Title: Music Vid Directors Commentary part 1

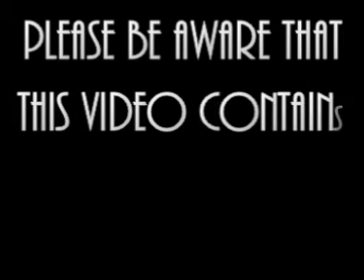Hello and welcome to the Directors Commentary for the Popinjay music video, Everything.
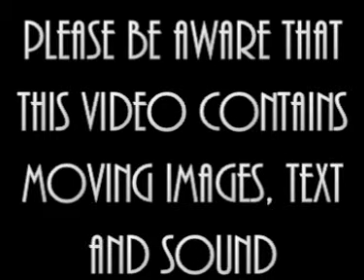My name is Thomas Griffiths, my candidate number is 0601, my centre number is
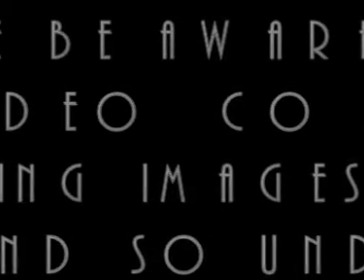33751, this is done on behalf of my OCR Advanced Production, and the code for that is G324. I chose the music video task, which was to create a music video, and two of three ancillary tasks. I did the digipack and the magazine advert. First I'm going to talk you through some of the construction part of it, how we edited it together. Part of the construction was done using a program called Coral Video Studio. A lot of it was done on After Effects and Premiere Pro, which are recognised softwares in the industry, but some of it was also done on Coral Video because of the ease of it and putting it together. It just made it a lot faster. Things like that. Okay, so I'm going to show you a little snippet of my screen now and show you part of it and just how we use transitions. Okay, 1 minute, and I'm going to start recording that now. Okay, so here we are.
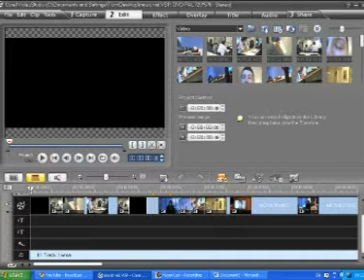This is the
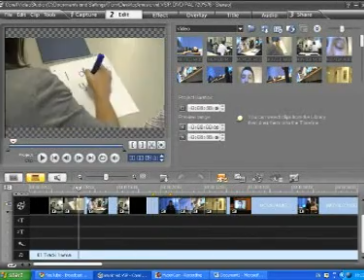clip, and this is obviously the unedited little sections of the clip being put together, as you can see,
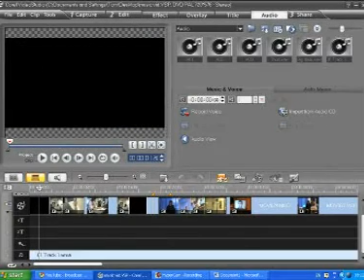and then at the bottom we have our track, Everything by Popinjay, or the Popinjay thing.
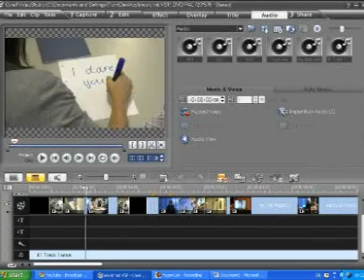Yeah, that's it. We did use a lot of, I like to point out that we used a lot of just quick normal transitions, invisible transitions in our piece.
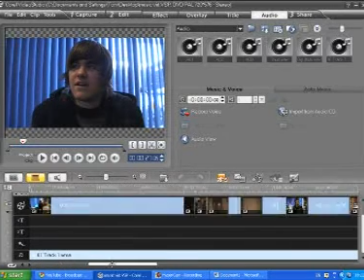The only real different one was this one, which is a flash transition.
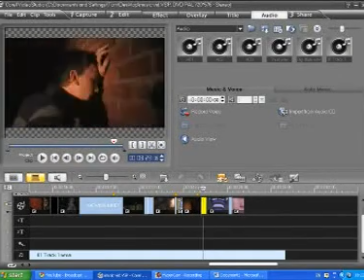This one. The flash there. And that's because it was supposed to be him waking up
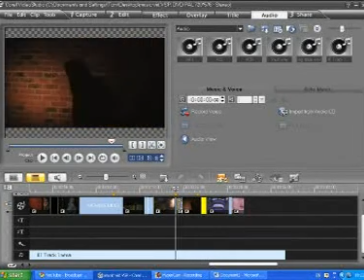rather than anything else, where the other ones are meant to be continuity sort of things, which is what they portray.
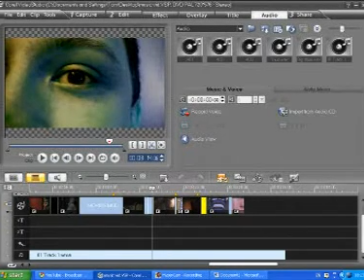These little off colours obviously portray the different, his mind, it's all in his brain, and that then goes well with this shot
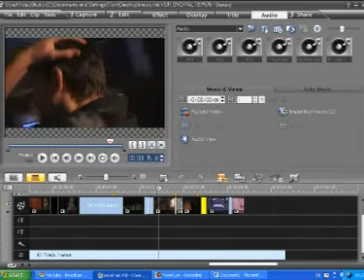of him. This is circular. It's very conventional of a music video, sorry, or any other media product that wants to convey confusion or anything like that, or if it wants to portray that a person is thinking, then usually the camera will circle
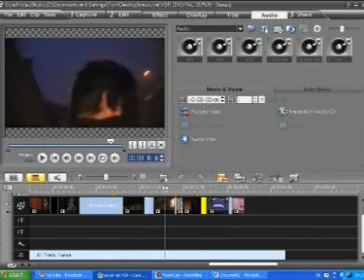the protagonist, in this case Christian Whelan.
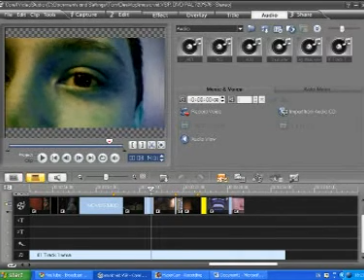And then we also had these little flashbacks or things of his eyes, just to put a little bit of context into it.
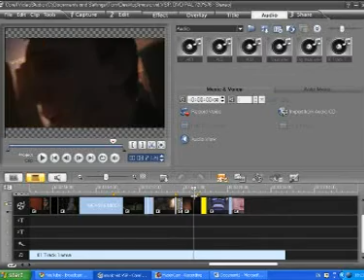And then we had the flash here.
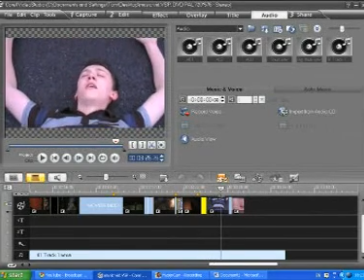The flash, like, obviously symbolises that he's waking up, and his eyes opened, and then the song fades out slowly.
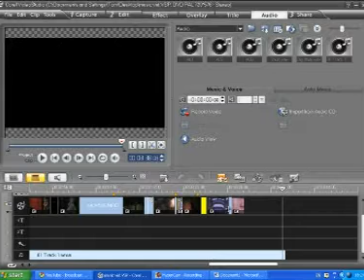That worked quite well. As well as that, obviously we all edited a little bit.
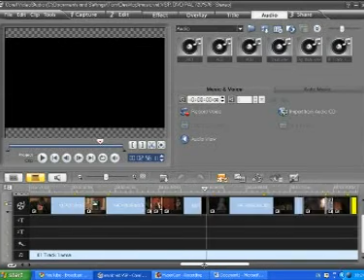We used a lot of black in it. That sort of showed a change in time, but I think it also, put emphasis on the song.
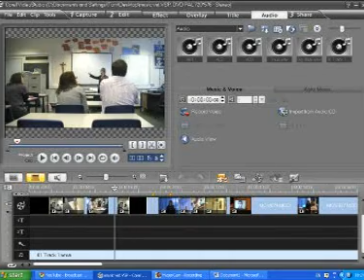You could hear it at this point.
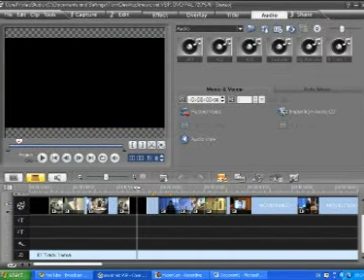Like, yeah, obviously blanks out at this bit because you're waiting for it because the song's building up, and then as the song kicks in fully, his eye opens, which worked. I thought that worked. I thought it worked quite well. Our audience have said that it worked quite well.
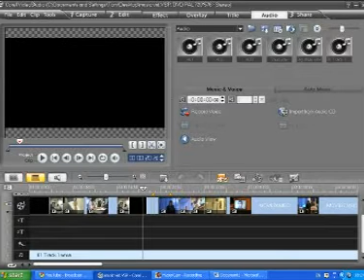They liked that bit. Yeah, so the idea of the actual video was that it created
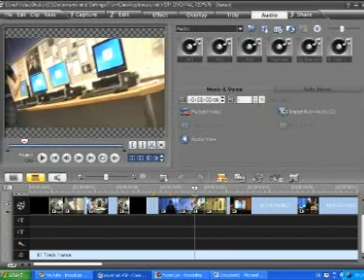like opposite world sort of idea. So it was a crazy world that this person's been put in, and things like this.
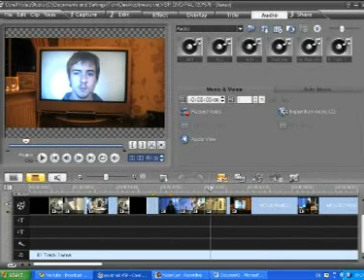The TV watches him instead of him watching the TV. There's children teaching adults instead of adults teaching children.
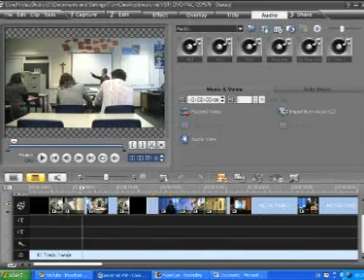The classroom scene, we like to call that. Things like that.
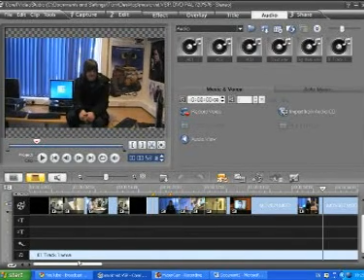Trying to find you another example.